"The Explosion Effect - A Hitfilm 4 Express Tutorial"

Once you've got your hue saturation and lightness effect on you can go into your master and change for example the saturation to make it more vivid which is great but it looks somewhat unrealistic if you bump it up too much. You can also adjust the shift to make it more red or more yellow depending on what your explosion is like.
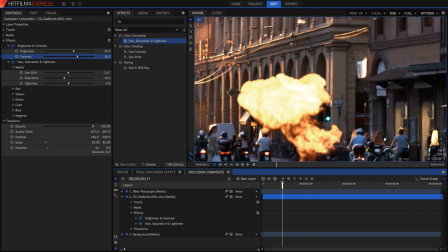Once you've completed that step now it's time to add a glow because you can see back in frames like this it kind of looks unrealistic just like that.
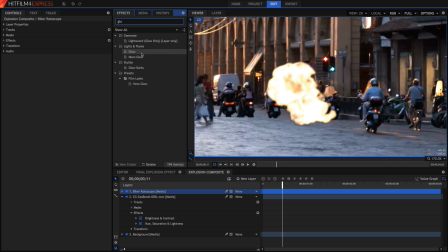So go ahead and search for your glow effect and just drag it onto your video. Then you can mess around with the intensity threshold and radius to get a glow that you like.
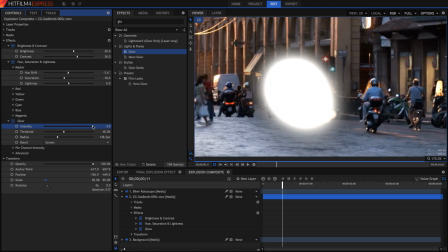So the intensity is just how strong it is,
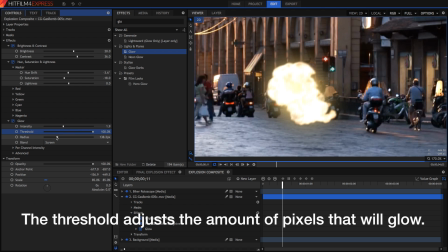the threshold is how is which pixels it glows and the radius is how big the glow is.
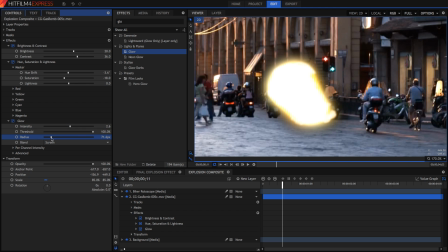What I'm going to do is i'm going to have one glow which has a smaller radius and is quite intense and then i'm just going to duplicate this effect and in the second effect i'm going to have a wider glow with a higher radius in
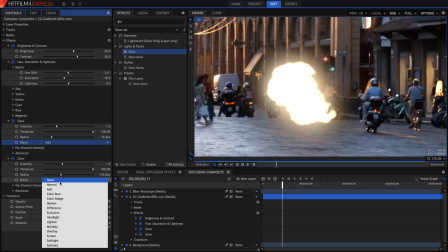both of these blend modes i'm just going to change it to add so that it blends slightly better and
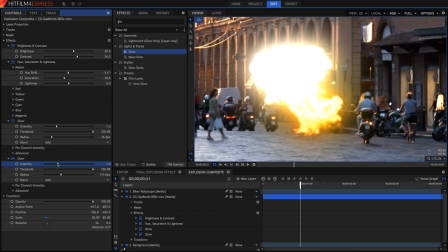because the add is much stronger i'm just going to decrease the intensity of both of these glows. If at any time you want to preview your work and you want to play it back without much lag you can press this button right here next to the normal play button and it will start a ram preview which will render it out frame by frame and render out really smoothly so that you can play it back really well. So that's the basics done and you can pretty much leave it like that if you want but I'm going to do a couple of things that will probably
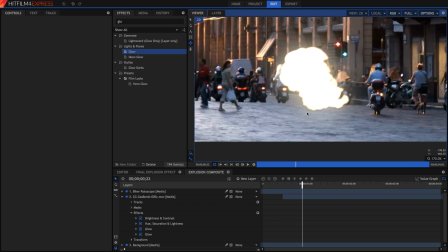add to it and make it a realistic first thing I'm going to do is to add a bit of lighting on the ground because it's
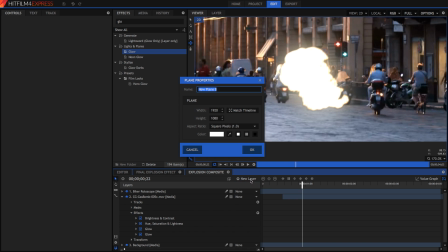not being reflected onto the street that much so I'm just going to grab a new plane layer I'm going to make it almost white but not quite a bit of
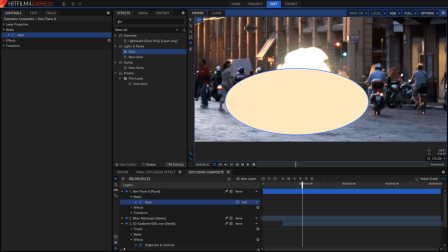a yellow orangey as well and then I'm going to create yet another elliptical mask and in this mask again I'm going to feather
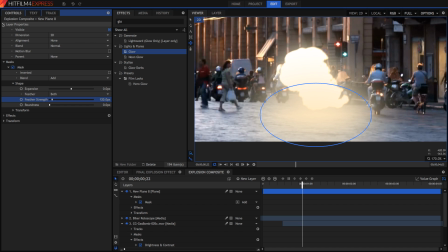the mask and in layer properties i'm going to set the blender mode to be screen and that way it acts as lighting on the street as well i'm going to make sure it feathers in i'm going to remove the mask as well so that it's more in position and we can keyframe this layer's opacity as the explosion comes into view so on a frame like this i'm going to keyframe the opacity so that it's zero and then on frames like this we want it to be super bright so I'm going to keyframe it to be 100% and then I'm going to make it go away around here that way we've added a bit of a street glow as well and that looks much more realistic now
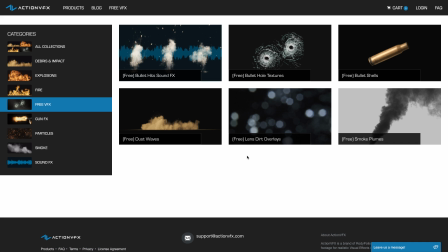this might be the point where you also want to add other assets for example you could get some smoke assets or some other type of assets to add to your explosion to make it more realistic. But for now we're going to be doing something a bit different.
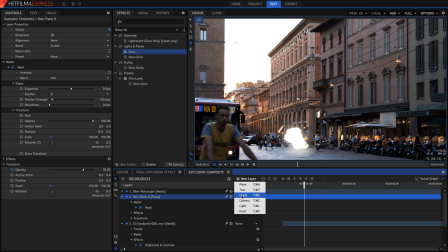We're going to be adding a color grade so that it all matches together. So create a new grade layer and go ahead and do your artistic grading.
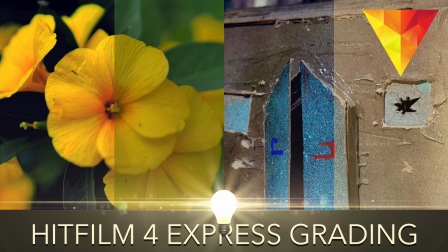I've got a video on this already but I'm just going to get a grade that I've already done and put it right on this video now. Okay so now I've got my grade layer on. Of course the video looks dramatically different now and because this effect has also been applied to the explosion it looks like it comes from the same
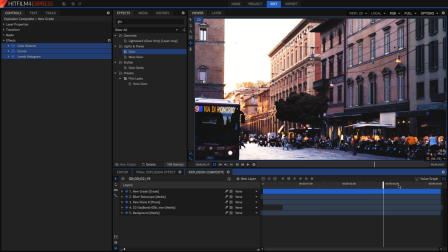world and that adds to the realism of the effect as well something else you might want to do is add a shake because explosions will shake the ground as well so search up for your shake effect and drag it onto this same grade layer then
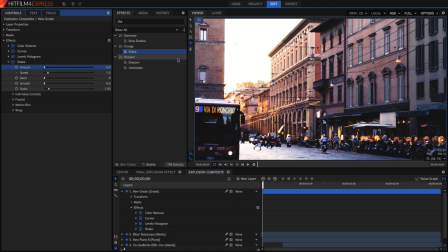into your shake you can keyframe things such as the amount so when the explosion starts